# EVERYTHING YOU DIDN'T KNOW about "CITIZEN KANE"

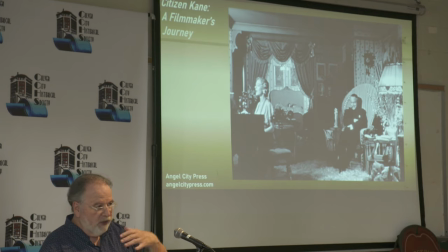this set was originally designed as one room but once they started deciding on the visual plan they added the second room behind I could use my laser pointing it's this whole separate room behind just to add depth and realism to the shot.
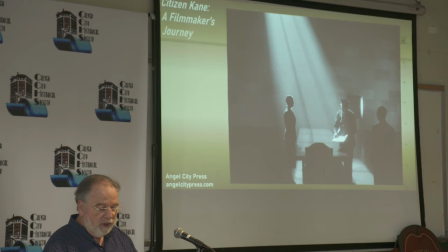So all of these scenes are real, whether they were elaborate scenes like the one we just looked at or even simple, stark sets like this. They are all telling a story about the characters and the incidents at that time.
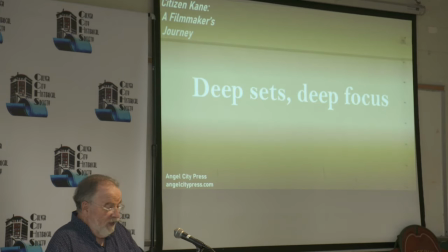So another way to enhance realism is by using deep sets that extended far into the background.
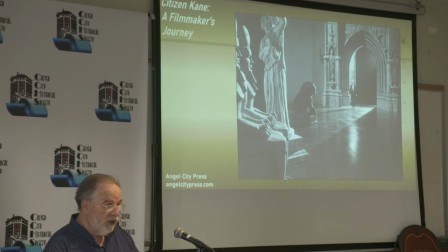Because deep sets are visually appealing. To us, they look interesting and seem real.
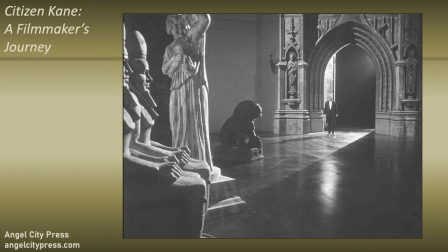But there's more to it than that. A deep set allows deep focus.
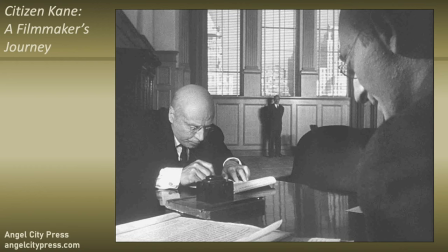And, of course, that's nothing new today. But then, Wells could highlight several issues at the same time.
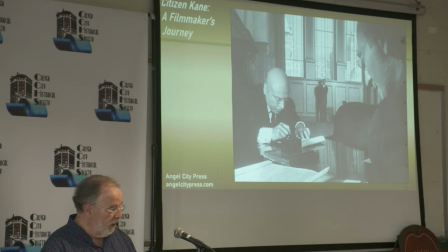In most movies in the 1940s, if you think about even the really good movies that had the money to spend, the action moves almost always from left to right or right to left. There's very little moving back and forth, which was very limiting. On a deep set, Wells had much more creative freedom.
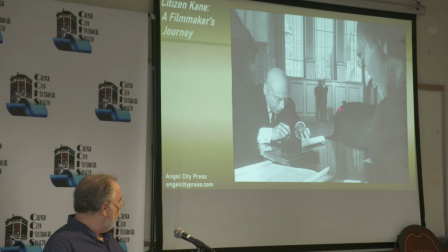So in this scene in particular, he moves Cain all the way from where he's sitting here back to there, 30 feet back, and then back again just to show his impatience and humiliation because what he's doing here
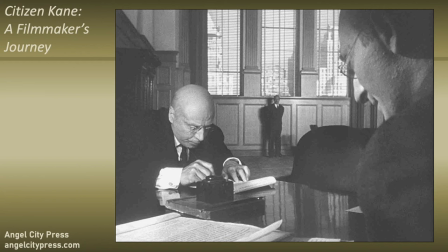is he's signing his failed empire back to his former banker when he's bankrupt.
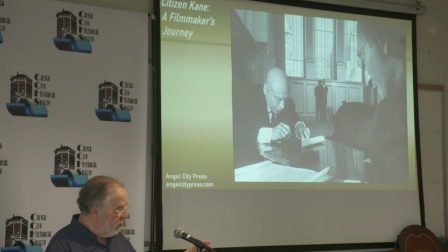So Wells had that kind of freedom to move characters naturally through a scene, which including front to back and back to front. so for instance here's the scene when Cain as a boy is signed away to the guardianship of a bank the idea of an eight-year-old being signed away to
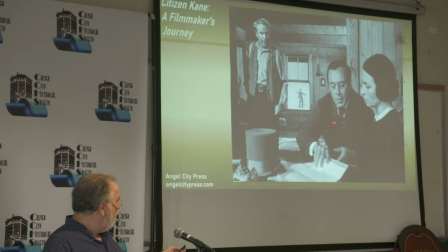a bank so this scene begins with Mary his mother and Thatcher his the banker who's going to take control of Cain they start back here with that open window and they walk all the way and sit down here as the camera pulls back and
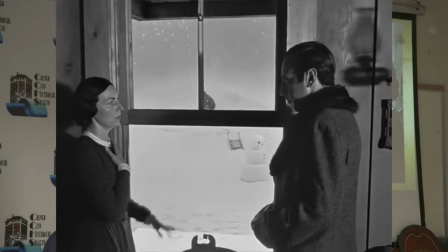they're now discussing the terms of the agreement that's going to put young Charles in the conservatorship of a bank.
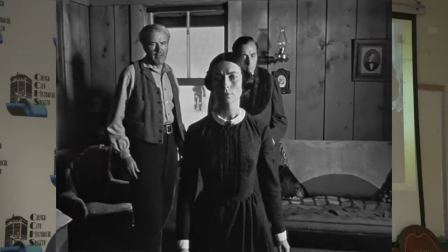So we have in the front, we have Mary and Thatcher talking about the agreement and getting ready to sign it.
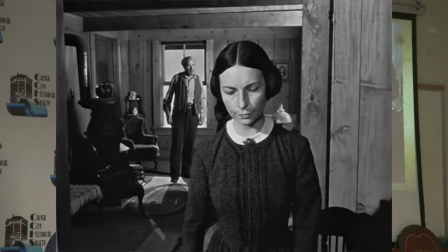We have scummy dad complaining about it,
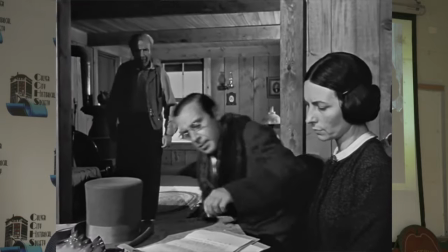why he has no right in the say in this matter until he hears that he's going to get $50,000 a year for life.
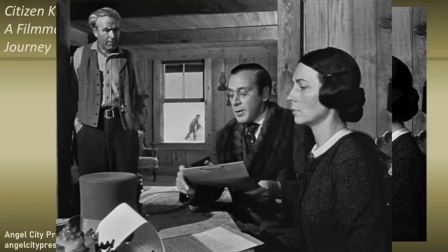And all this is going on while in the background, little Charles is playing in the snow, probably truly happy for the last time in his life.
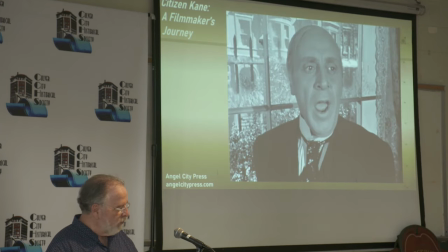And a deep set doesn't have to be huge, Even small fragments of sets were created with depth and realism in mind.
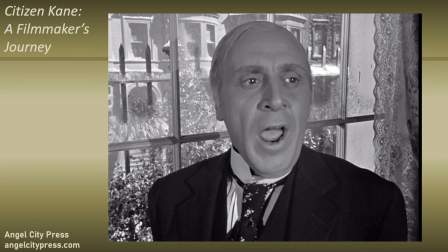Here, Banker Thatcher, now 20 years later, is dictating a letter to Kane.
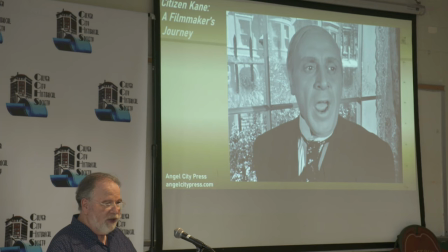This set could have just been Thatcher standing in front of a window with curtains closed. Instead, Perry Ferguson, the production designer, created a window with background in multiple layers. We've got curtains, the window itself, and by the way, it's frosted with ice,
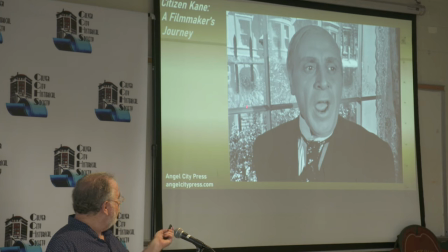the background with the bars across the street, the buildings across the street.
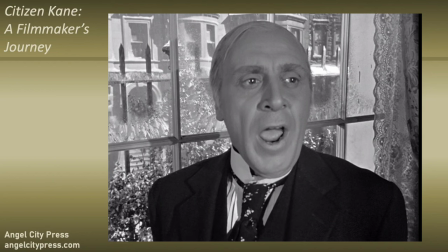They didn't have to do that. It didn't cost anything, but because they were looking for that depth and realism in every scene,
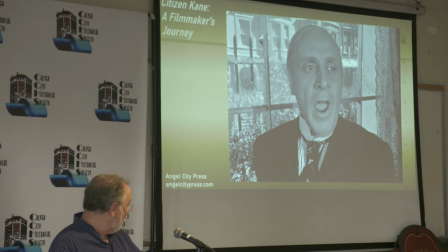this, you know, very short scene, that shot is on screen for about 15 seconds.
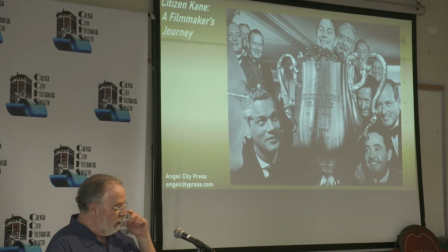They do that sort of thing. And you might think that a deep set would be wouldn't be useful for a close-up, but here it is.
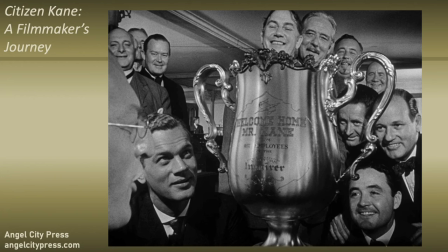Here's a scene of the staff of the New York Inquiring newspaper with a trophy they are going to give to Mr. Kane as he returns from Europe.
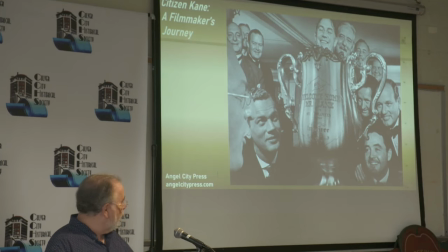All of the actors are only a few feet from the camera, including Mr. Bernstein right here, who's inches from the camera,
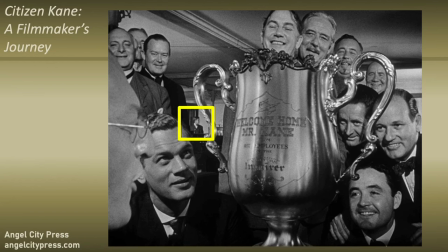all of them except one, the copy boy, who's all the way in the back, that's 25 feet away, and he yells, here he comes, as Cain arrives.
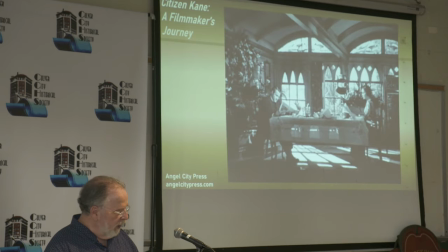This instantly makes the room feel more real. So the simple set of even a breakfast table was designed to increase the depth. We have windows, curtains, trees, buildings in the background. You can't see them very well. There are actually buildings back there.
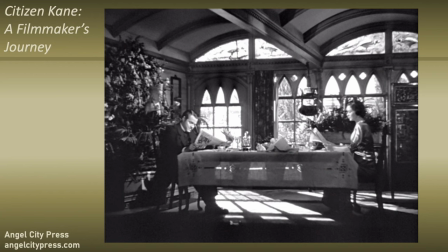And I love this touch, especially, look at these lace panels.
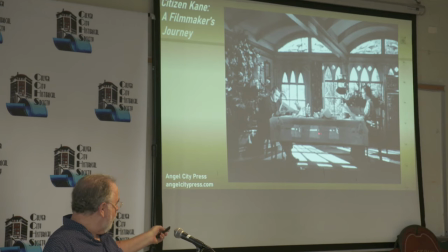They didn't have to put lace panels in, but because they're holes, you can get the increased depth of seeing through the lace panels, all very thoughtfully designed.